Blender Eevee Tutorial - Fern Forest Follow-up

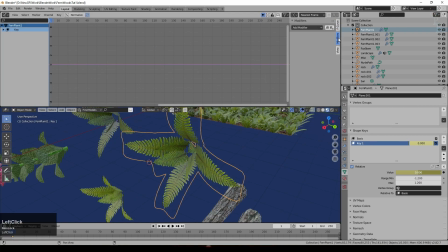(12:23)
Press N to bring up this right hand menu, and then click modifiers, add a modifier, which is a noise modifier.
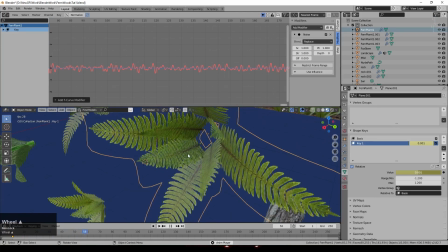(12:31)
And if we just press play now, you can see that's a bit high frequency. It's wobbling around much too much, but you can see what it's done.
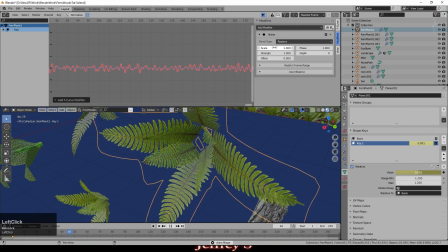(12:37)
That's what it's wobbling to. So first of all, under scale, let's make that much larger. We're currently running at somewhere around 25-ish frames per second. So that's something comparable with the animation. I normally run my animations at 25 frames a second.
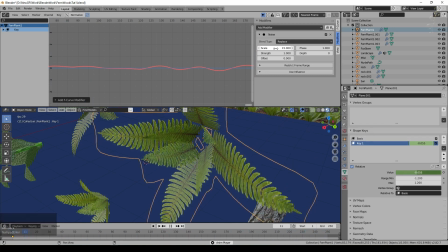(12:56)
Perhaps we go to 15 for the scale. And now the strength, perhaps that's a bit too much. We'll go to 0.5. And you can see there's a little bit of subtle movement.
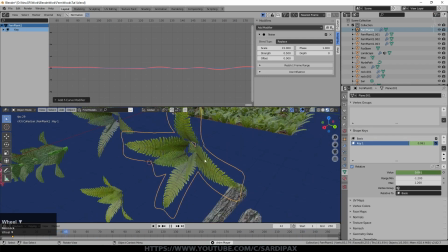(13:08)
You need to obviously have multiple versions of these plants and do this to each of them. And then each one will have a slightly different animation. But that's it. Once you've done that, the equivalent plants in your scene will be moving.
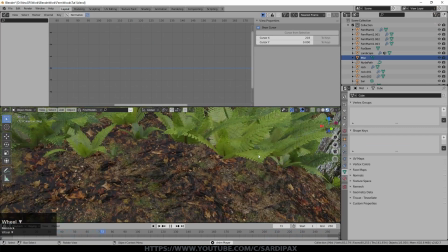(13:22)
Now, obviously, I've only animated one plant at the moment, which is why many of them, because I created duplicates, are not actually animating at the moment.
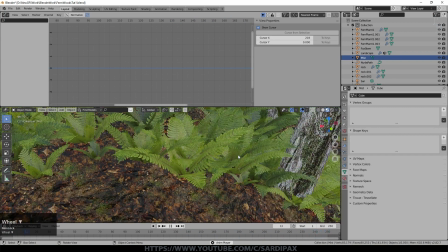(13:30)
But you can see this one's leaf just here is animating. And you can do the same thing with the foxglove.
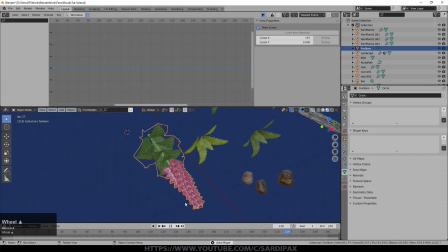(13:38)
What I did was create a shape key that just moved the flower left and right a little bit and very little else. And then that just gave you the idea that it was just moving around, waving slightly in the wind.
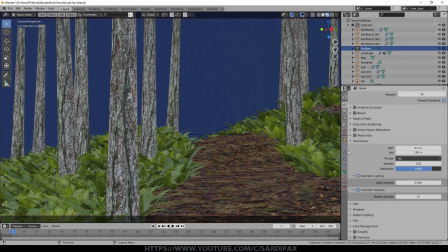(13:50)
So finally, a few little settings that you may want to adjust. Bloom is a common one to use.
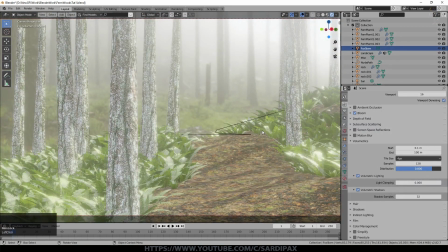(13:55)
So obviously that gives you this sort of glow halo around things. I wouldn't overuse it though.
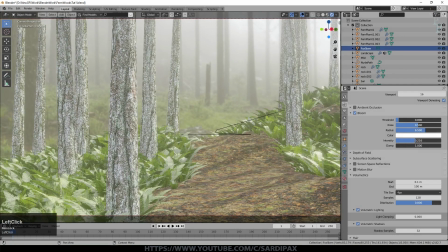(14:01)
Keep the intensity down quite a bit and the radius down as well. So it just gives you a subtle effect.
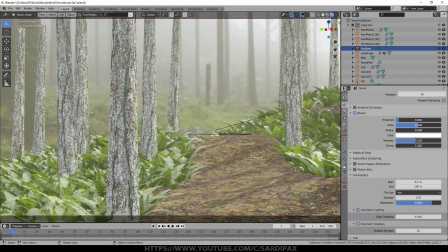(14:08)
Something else that is worth using is screen space reflections. Obviously, each of these things is going to slow your animation a little bit, slow the time it takes to render a frame, but it just adds to the quality and you're still having a much quicker render time than you would have in cycles.
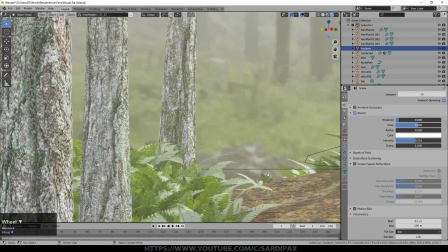(14:24)
So if I turn that off, you can see what we've got. I'll try and zoom in on an area where there's some shininess.
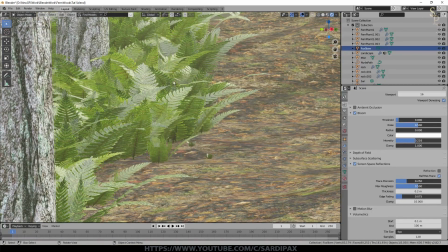(14:31)
And then we turn this on and you can see we get nicer variations within the scene, a little bit closer to what we had with the cycle scene.
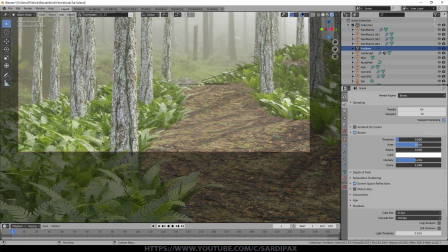(14:39)
I didn't change any of the defaults in there, it wasn't necessary. The only thing you might want to change under shadows is to turn on soft shadows, which is basically where there's multiple light sources and it simulates the idea of having, for example, like over here, a soft light, and therefore you have soft shadows rather than very hard shadows.
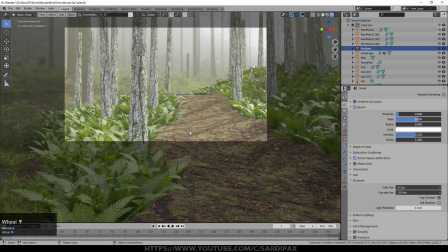(14:57)
You can also bake indirect lighting if there isn't very much changing for the lighting. So you can click here to bake the indirect lighting.
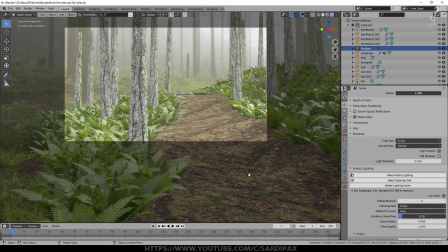(15:05)
It's not always going to be successful, especially if you have things moving in the scene where the lighting will change.
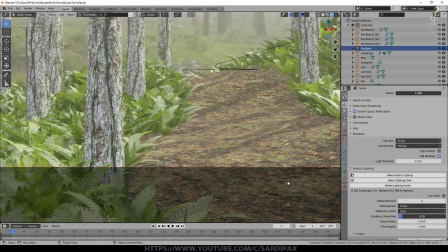(15:12)
But if not, then that will also help with the render time because it will already be baked.
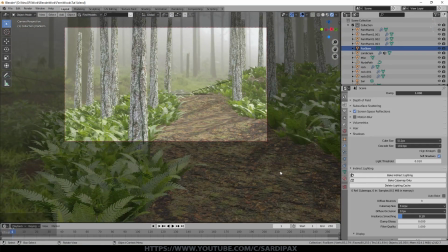(15:18)
And you can do a few other little tricks like putting light probes in there, but we're not going to get into that. And that's all there is to it. I said this would be a short tutorial, so I hope you found that interesting. And if you did, let me know. And I'll see you in the next tutorial. Thanks a lot. So I hope you found that interesting. If you did, let me know.
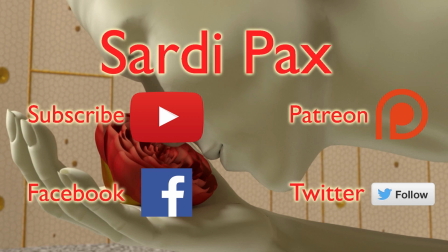(15:33)
If you enjoy these tutorials, don't forget to click like and subscribe. I also have a Facebook page and a Twitter account, and I now have a Patreon page as well. And I'll provide links to all of those in the description below. So I'll see you in the next tutorial. Thanks a lot.